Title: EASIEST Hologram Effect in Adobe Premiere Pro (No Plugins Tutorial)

So in this video, I'm gonna show you how you do the hologram effect, my way, my take, my twist on it. Super simple, even if you don't know anything about Premiere Pro, whether it's you wanna look at a cool screen and look like you're so in the year 2060, and you're like, ooh, cool man. Or you just wanna pick up your phone and be like, you get the point. This video is gonna be all about the hologram effect. I'm gonna jump into Premiere. No fluff, no filler. I'm gonna jump straight into it and show you what I do, how I get this effect the easiest way. And if you stick all the way till the end, I'm gonna show you a little something, my gift to you, a little bonus. Stay tuned.
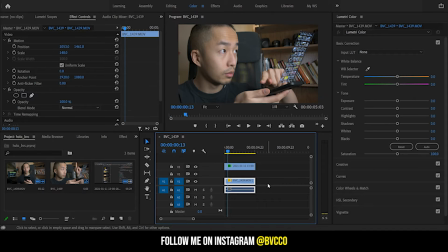45s
So what is up, guys? And I'm gonna show you the super basic way of doing the hologram effect, as you can see right here. This is level one. I'm gonna go through different levels of this and show you from the easiest to the most complicated.
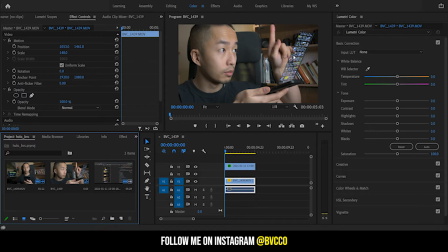58s
So first, what you need is a screen recording, and all this is right over here. It's just a screen recording of my YouTube page.
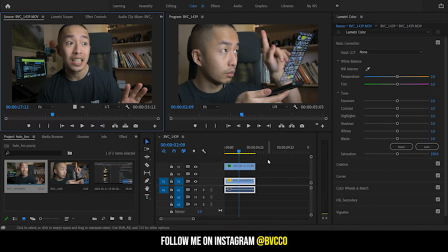66s
And then what you wanna do is you want to pair up the video of where you're actually doing the swiping techniques. So I'm just going through the video here, all right? And then I find wherever that swiping motion is.
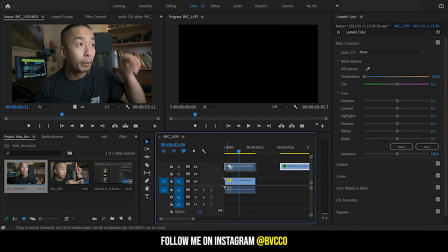80s
So the easiest way first of how I would do it is you get that screen recording and you don't even worry about matching it to your phone or whatever.
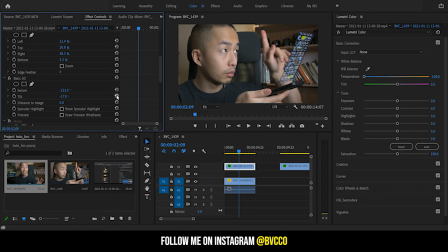90s
Honestly, all I would do is I would reset all these parameters. I'll show you guys. So first is you have the screen recording. Next is I would zoom it in so it is pretty much full screen and it covers all of your screen.
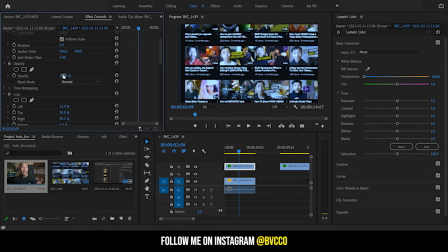105s
Next is you want to go down to the opacity, right? You don't want to leave it at 100. I would leave it at, let's say, 60%. Next is you want to go into your effect panel and you want to apply something called basic 3D. And this is a newer feature in Adobe Premiere.
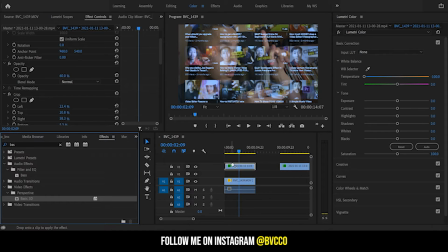121s
And it's essentially, if you're familiar with After Effects, is you're applying a 3D layer onto your image or video, I mean. Now that you go into your basic 3D layers, what you can do is you can swivel it, right? You have your X, your Y axis.
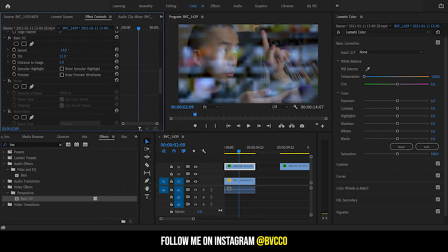136s
So all I would do for the most basic level of the hologram effect is I would turn the tilt, and that is your hologram effect, right? But level two of difficulty gets a little bit more trickier is I'm going to crop this, and I'm going to show you guys of how I pair with my phone and apply a little bit more effects to this.
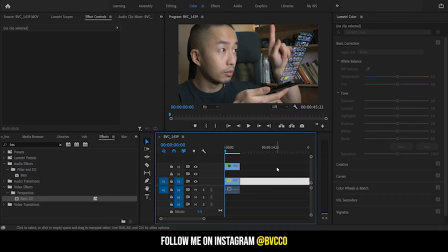154s
So at level two of actually the difficulty of having the hologram effect is, same thing applies, I have my screen share here of my phone, of my YouTube channel, and same thing applies, I have opacity turned down to 67,
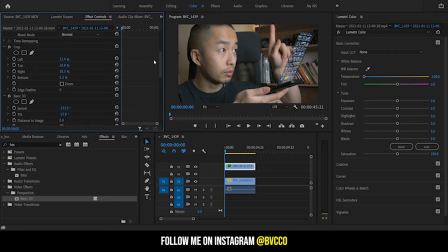167s
and as you can see, I cropped it so it fits the square, so it looks like it's equivalent to a phone, apply the basic 3D effect, and these are my dimensions. So what I did was, this is the basic, if I just applied it on 0, 0, and all I did was I just matched it, so it goes into the X, Z, Y axis here.
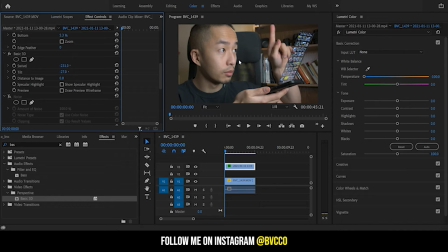186s
And to add a little bit more hologram effect is that you go to my color panel, and then I just made my temperature all the way to blue, so it gives it a little blue color grade,
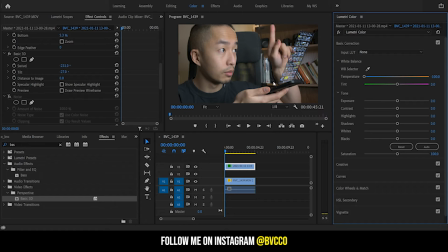198s
super simple, easier way. And next, what you want to make it look a little bit more hologram-y is you go into your effect panel, go to noise, I apply that on, as you can see right here. Crank it all the way to 100 so it makes it grainy.
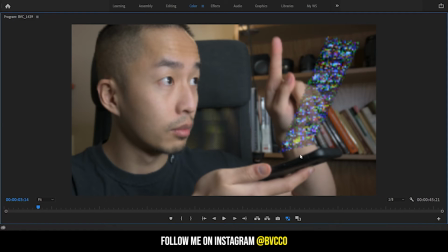214s
Careful that it doesn't get cut off here. So as you can see here, this hologram effect with the noise, so it looks a little bit more believable.
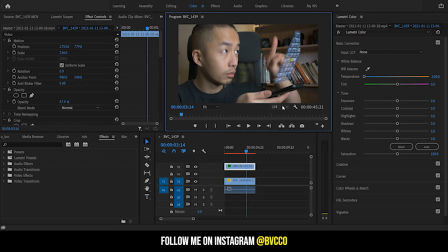223s
And I'm applying it, because it's 4K video, it's a quarter or an eighth of the actual quality, because please be warned that the basic 3D effect does have or take a lot of RAM,
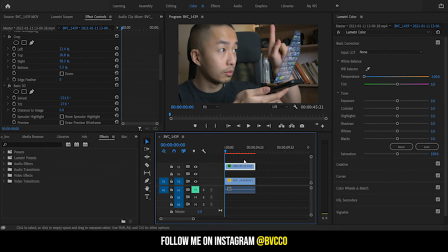236s
so if you have a slower computer, it's gonna freeze up your video. So as you can see now, if I play it, there is my simple hologram effect. Super easy, right?